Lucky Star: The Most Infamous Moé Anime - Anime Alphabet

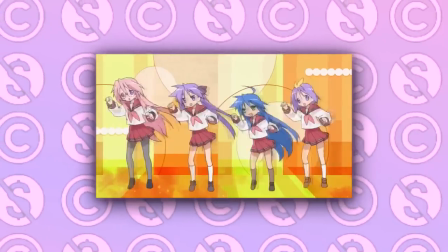[0:00]
Kyoto Animation's 2007 series Lucky Star is one of the most fascinating animated experiments of the late 2000s.
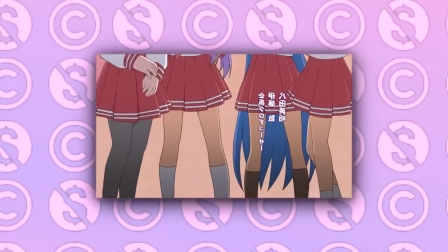[0:07]
If Seinfeld was a show about nothing, Lucky Star is somehow about even less than that.
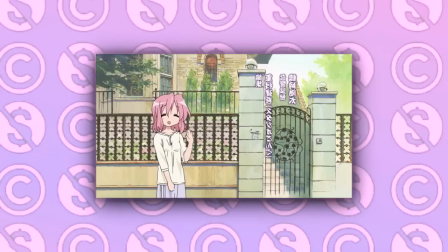[0:12]
A show where most episodes don't have any unifying plot,
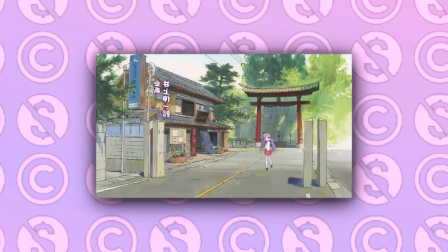[0:15]
and most of the scenes just sort of meander between punchlines as the characters naturalistically go about their everyday lives.
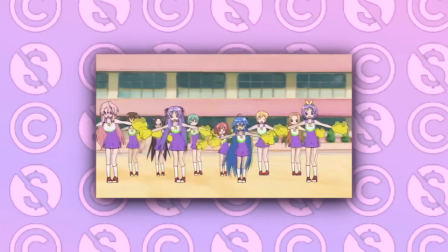[0:21]
The tone shifts pretty hard from the early episodes into the later ones to become more exciting and forthrightly entertaining,
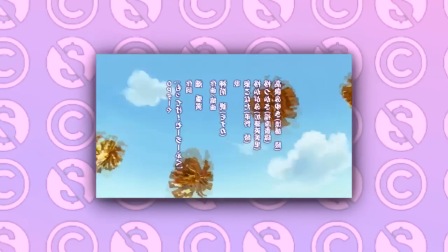[0:28]
with even some emotional beats and surprising plot evolutions in later episodes,
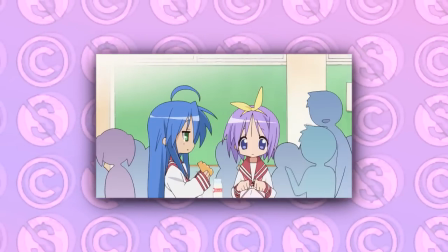[0:31]
but none of that left quite the mark on culture that the very first episode's infamous first half did with its long,
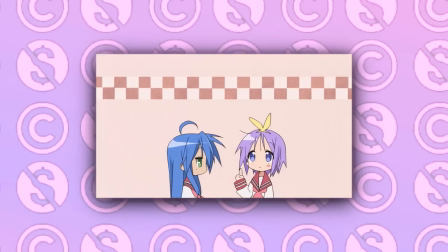[0:38]
pointless, meandering discussion of how the main characters enjoy various snacks.
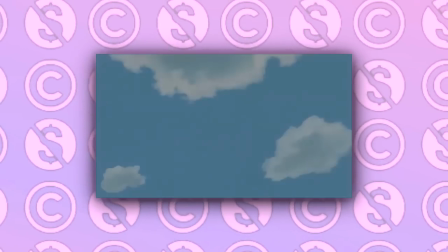[0:44]
In spite of the size of its reputation, I think it would be a huge stretch to consider Lucky Star particularly revolutionary, or even all that influential.
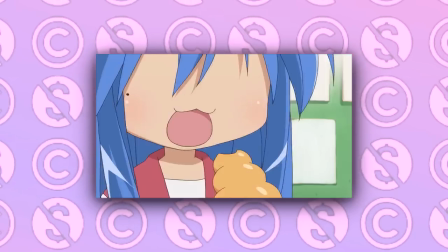[0:53]
It wasn't a huge success initially and was in fact so lukewarm at first that its original
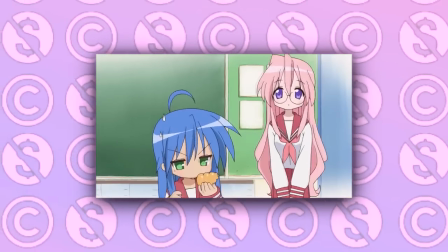[0:58]
director was quickly fired after four episodes and the show changed its focus going forward.
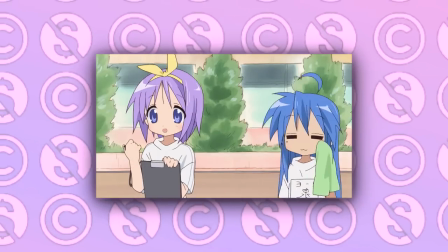[1:03]
Lucky Star was more heavily discussed among Western anime fan circles than in Japan,
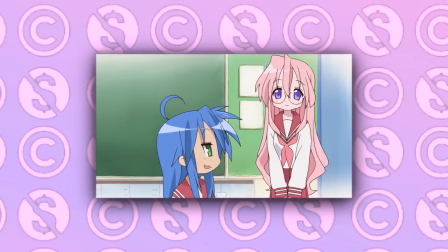[1:08]
but not even so much out of love as out of representing the moment when a totally pointless piece of moe
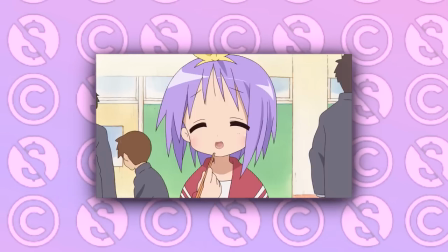[1:15]
trash finally made it close enough to the mainstream of online anime fandom that the fans of manly anime started
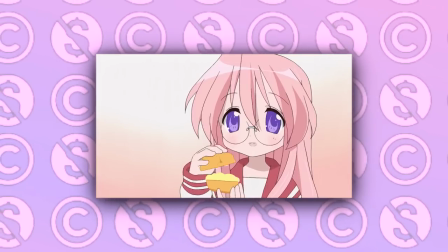[1:21]
to feel threatened, to the point of open warfare against moe fans.
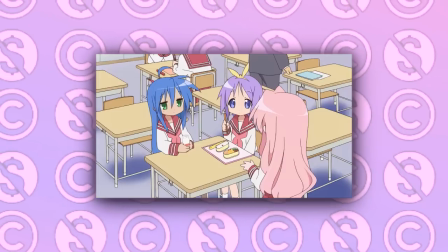[1:26]
In the end, cuteness won because the Japanese fandom doesn't really care about what the West thinks and was already way high up on the moe wave by the time that Lucky Star hit.
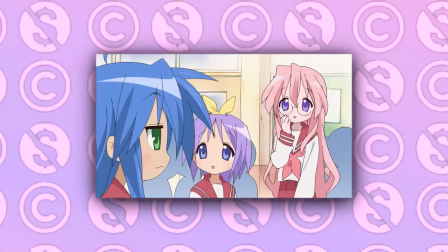[1:35]
Most of the influence that Lucky Star did have piggybacked off of the enormous influence and success of Kyoto Animation's previous work from a year before,
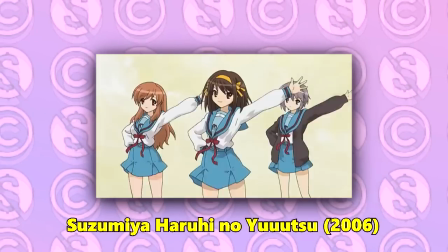[1:42]
The Melancholy of Haruhi Suzumiya.
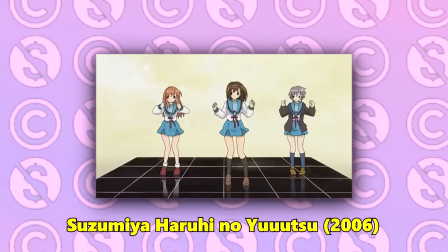[1:44]
Haruhi was an overnight sensation that made its titular protagonist into the most popular anime character in the world for a couple of years,
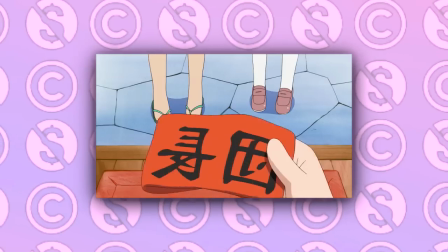[1:52]
and in turn did the same for her voice actress, Hirano Aya-san. Casting Hirano-san as the otaku protagonist of Lucky Star, Izumi Konata,
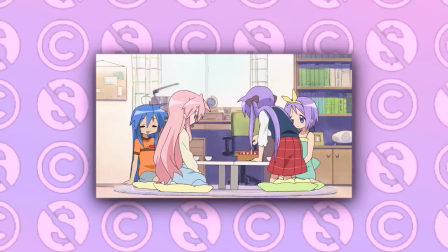[2:00]
and then acknowledging Konata as a fan of Haruhi was a brilliant way to connect her directly to the audience that was already in love with that show,
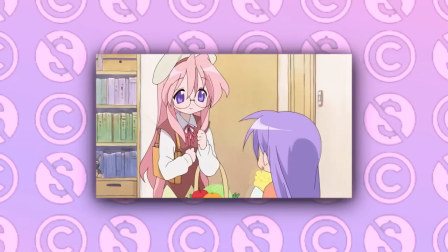[2:06]
and it drove a lot of the initial discussion and attention towards Lucky Star, even if some of that ended up being negative.
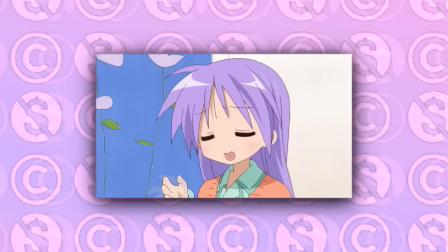[2:13]
People really wanted Haruhi Season 2 very badly in 2007,
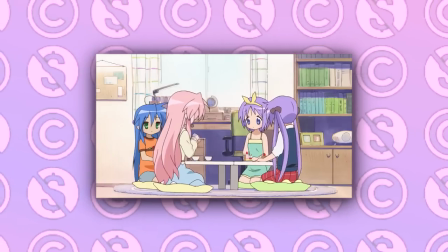[2:18]
and getting a show that makes reference to Haruhi and uses its leading voice actress for 24 episodes of aimless gag comedy in a totally different genre,
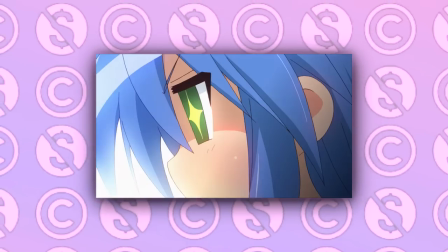[2:26]
when there wasn't even an announcement of Haruhi Season 2 yet, was taken by a slap in the face by a lot of that show's fans.
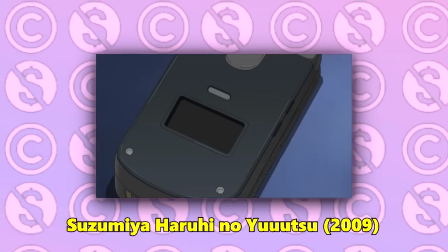[2:32]
And it wouldn't be the last time that Kyoto Animation made those fans feel that way.
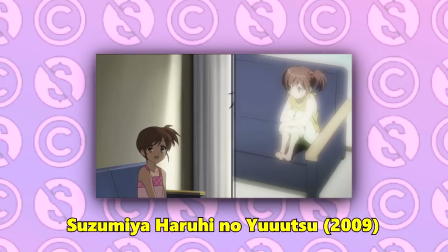[2:36]
Not that I think they were completely to blame for this, the publishers were the ones really in charge of this whole franchise.
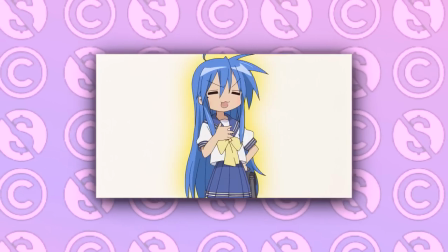[2:42]
While Lucky Star director Yamakan was not the director of Haruhi,
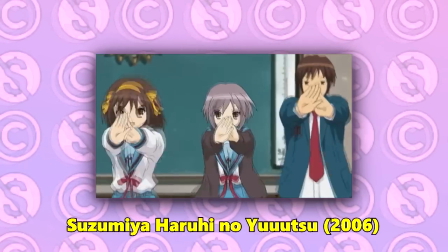[2:46]
I think his unique role as a series organizer and the choreographer of the famous ending dance played a massive role in the show's ability to succeed.
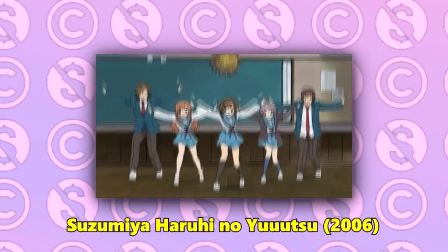[2:54]
The Hare Hare Yukai dance was a viral meme around the world for a solid two years,
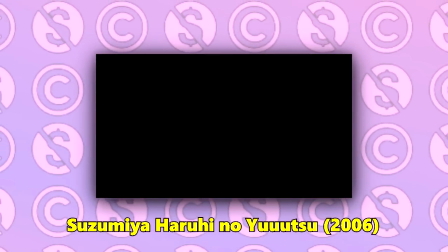[2:59]
and decisions like broadcasting the episodes out of order and starting with a mysterious student film adapting a later light novel story,
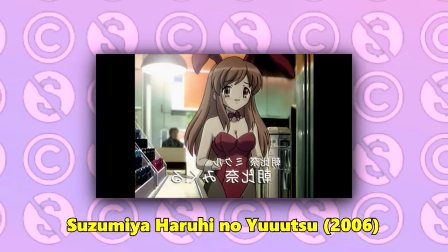[3:06]
as well as creating a sort of light ARG website to promote the series and other unique release
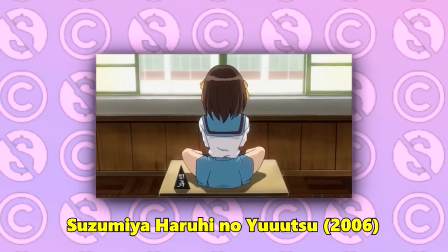[3:11]
gimmicks made Haruhi feel like this huge multimedia experiment and cultural event.
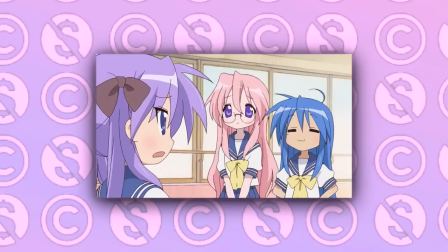[3:17]
It's not a surprise that Yamakan tried to go for a similarly weird approach to structuring and marketing Lucky Star,
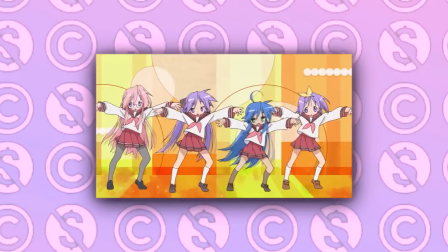[3:22]
and that the opening theme song dance did successfully transcend into meme status, but it was also heavily derided at the time for riding on the success of the Hara Hara Yukai,
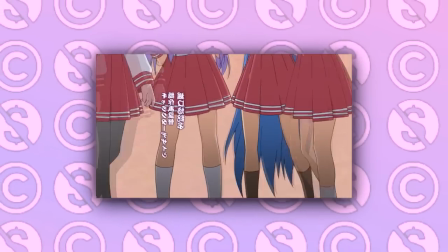[3:31]
and for being a much more hyperactive, over-the-top song, which many listeners found unpalatably dempa.
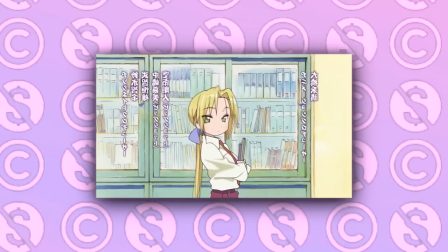[3:37]
Not me though, I love that shit!
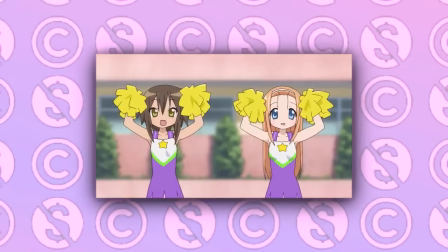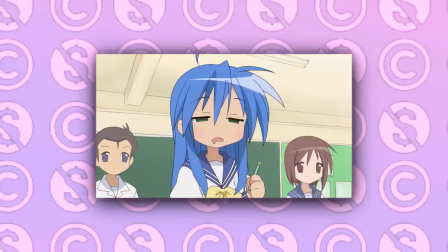[3:47]
I am a general appreciator of Lucky Star, and some of its gimmicks are some of my favorite things about the show.
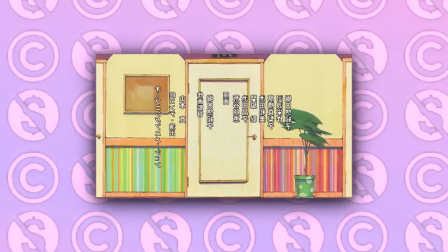[3:54]
Every episode has its own ED, for instance.